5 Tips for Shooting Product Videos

That being said feel free to use our setup as a template but you might find that your product looks better with a different lighting setup. Now to really isolate our products and have full control over the lighting, we turned out all the lights then started building our lighting setup from there.
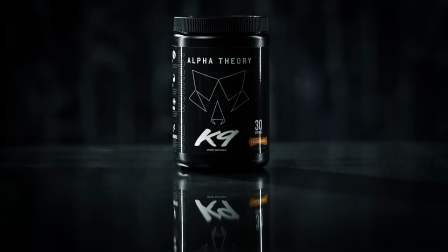(4:42)
Now first we wanted to put some emphasis on the height of the bottle so we added a tube light on each side. Tube lights work really well with tall slender objects, especially bottles so I definitely recommend using those if you have the option.
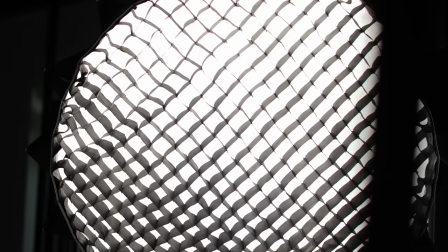(4:54)
Second we added our key light so that the label on the bottle would pop just a little bit more and not be hidden in the shadows.
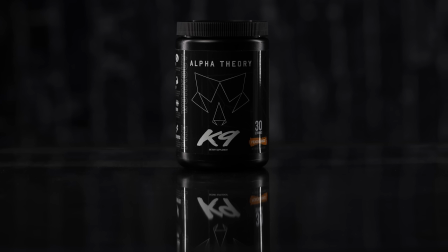(5:00)
I also threw on a honeycomb grid so the light would be a bit more isolated directly on the product and not bleed too much onto the backdrop.
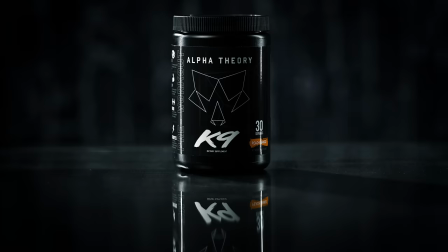(5:07)
Lastly, we set up a spotlight that could shine directly onto the back of the bottle and kind of separate it from the backdrop.
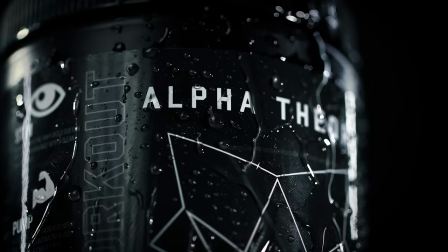(5:12)
This adds a nice rim to the edges of the bottle and the lid and really completes the setup.
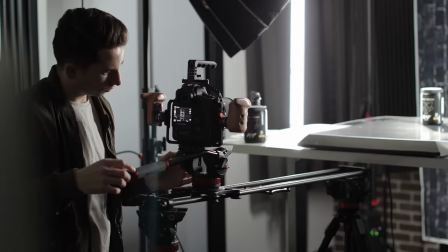(5:16)
Now, most of the time you'd want at least one light on your backdrop, but it really depends on the overall look of your video. Since we were going for that moodier look, I didn't think the backdrop needed anything, but your case may be different.
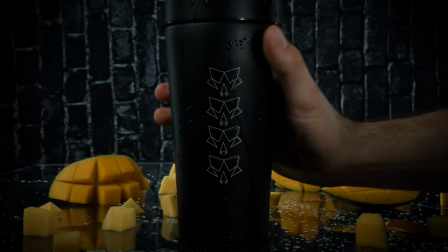(5:27)
Also, when we added the mangoes and started setting up the final shot with the shaker being slammed down,
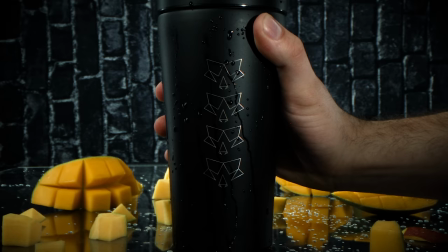(5:32)
we realized that we'd need another light so that our pre-workout bottle would be properly lit and the shaker bottle once it came into the frame.
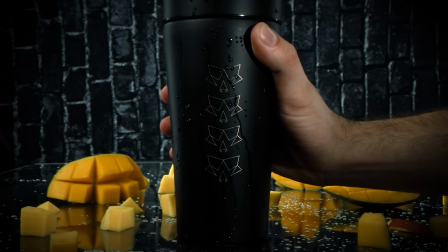(5:39)
For this, we brought in another little spotlight so you could clearly see the Alpha Theory logo on the bottle.
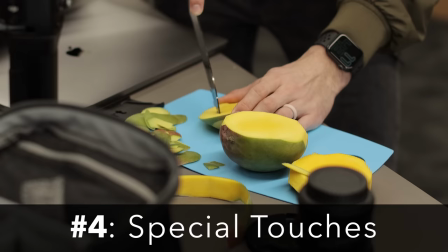(5:43)
All right, tip number four is adding special touches that are specific to your product.
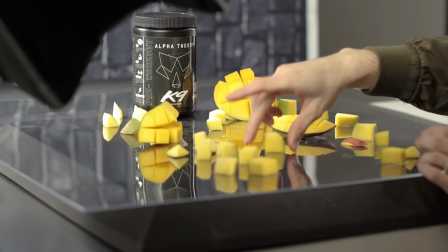(5:48)
Now, since the flavor of this pre-workout is peach mango, I went to the store and bought some mangoes so we could add that to the scene for a couple of shots.
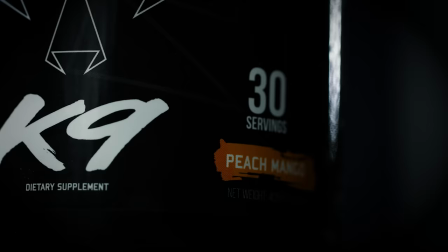(5:54)
I know it's pretty obvious, but I think this helps the viewer visualize the flavors that they could expect if they were to drink the product.
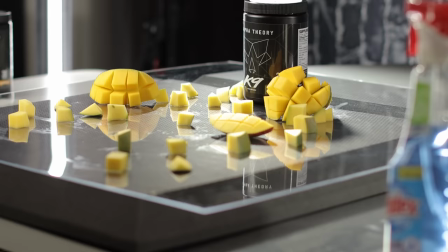(6:00)
Also, I would have gotten peaches, but I guess they're out of season, so we just had to stick with mangoes.
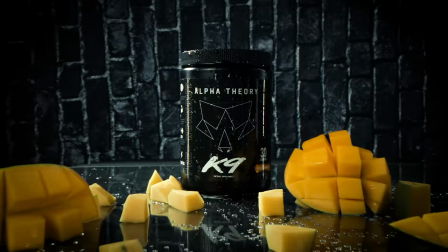(6:04)
Either way, I love how this looks because it adds a lot more contrast to those shots with the mango color bouncing off of the deep black reflections, and I just think it looks awesome.
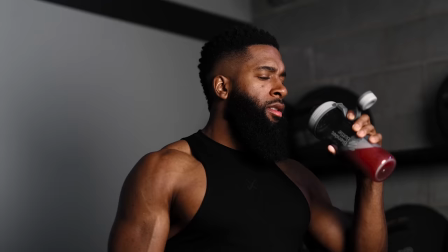(6:11)
Also, since our product is a drink, we obviously need to show a lot of condensation and give the impression that it's a cold, crisp beverage. We did a few shots without any condensation, and even though it looks pretty good, it looks way better simply because you'd expect a beverage to have water dripping down the sides.
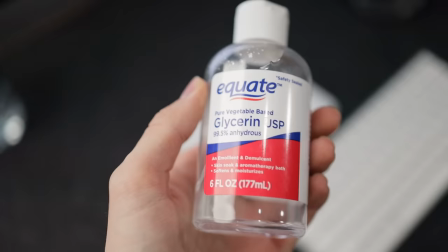(6:26)
So to do this we actually didn't use water. An industry secret is to use glycerin which you can find in a pharmacy.
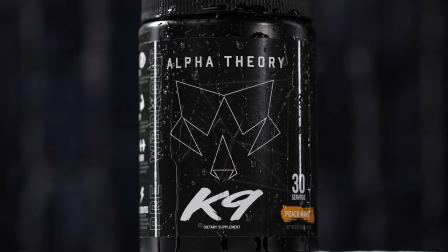(6:32)
Now this is just a clear fatty oil that looks like water but it has a slightly thicker consistency so it doesn't just drip down whatever you spray it on. It'll stick to it for the most part similar to a natural condensation that you'd see on a cold drink.
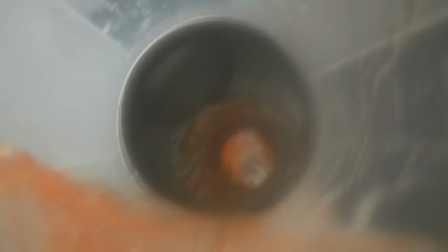(6:44)
Another special shot that we added was this macro shot of the pre-workout flowing through a shaker bottle.
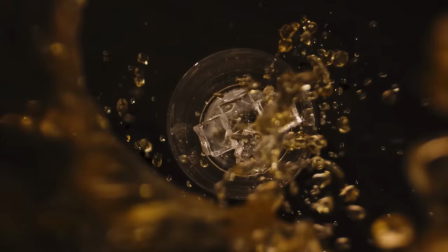(6:49)
I saw this in Austin's video and we thought it was super creative so shout out to him for the inspiration. But to make this work I actually had to saw through the bottom of a clear shaker bottle so we could slide the probe lens through and have a big enough opening for pouring in the drink. Now I'll talk more about that shot in tip number five which is shot variety. Now this tip basically encompasses all of the different camera movements, angles,
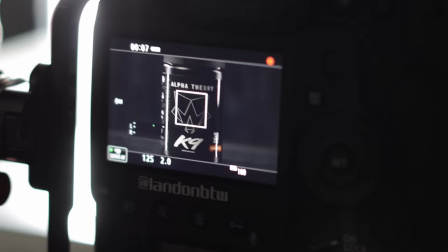(7:09)
and focal lengths that we use to capture a variety of shots that can showcase the product in a creative and flattering way.
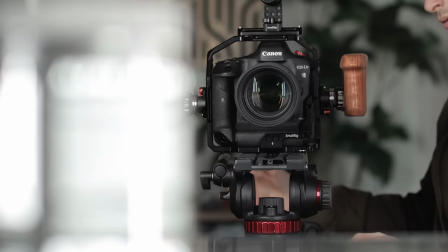(7:15)
So for camera movements we use just a couple of different tools. First we set up a slider perpendicular to the table for those smooth push-in camera movements.
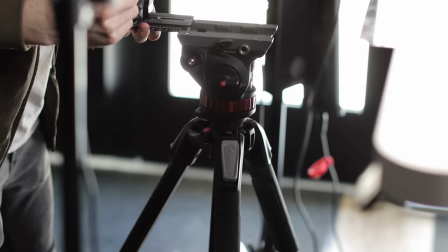(7:22)
Now with a tripod head mounted on the slider, I was able to tilt the camera up and down if I needed to reframe the shot as I moved closer or further away from the product.
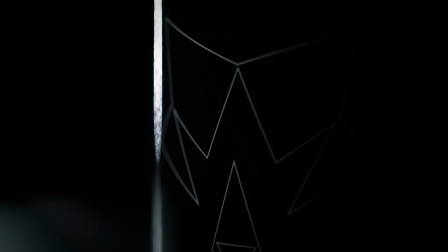(7:30)
Second, I mounted the camera on a normal tripod, then set the product on a turntable, which gives you the smooth rotation. Now we got this one on Amazon, so we'll drop a link down in the description if you want to check it out. For focal lengths, we used three different lenses.
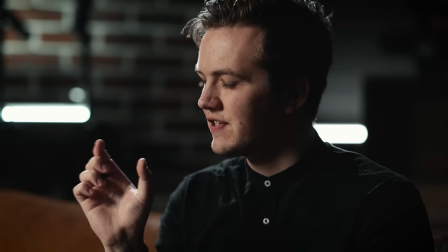(7:43)
First was the Sigma 85mm f1.4. This focal length is easily one of the most flattering for filming both people and products.
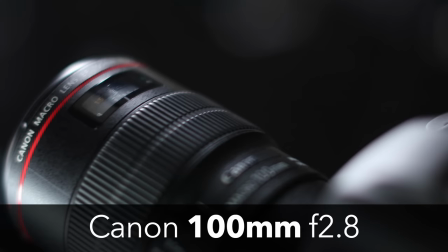(7:50)
If you compare the bottle shot on an 85mm to a 24mm, it just looks so much more natural.
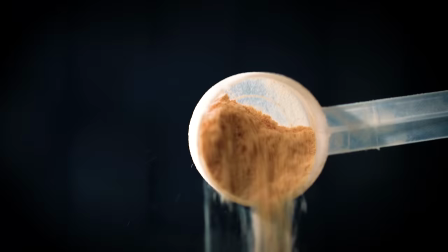(7:56)
Second focal length was the Canon 100mm Macro. This lens was great for getting those tight macro shots of the product's label and other little details.
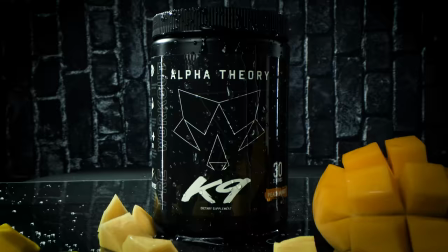(8:04)
Lastly, we had the Laowa 24mm Probe. This lens came in handy for the close-up, like the ending shot where the camera flies above the mangoes,
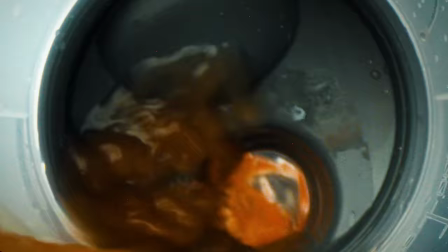(8:11)
and then the shaker bottle is slammed down, as well as this shot of the liquid flowing through the shaker bottle. Definitely a unique lens, so we'll drop a link below if you want to check that out.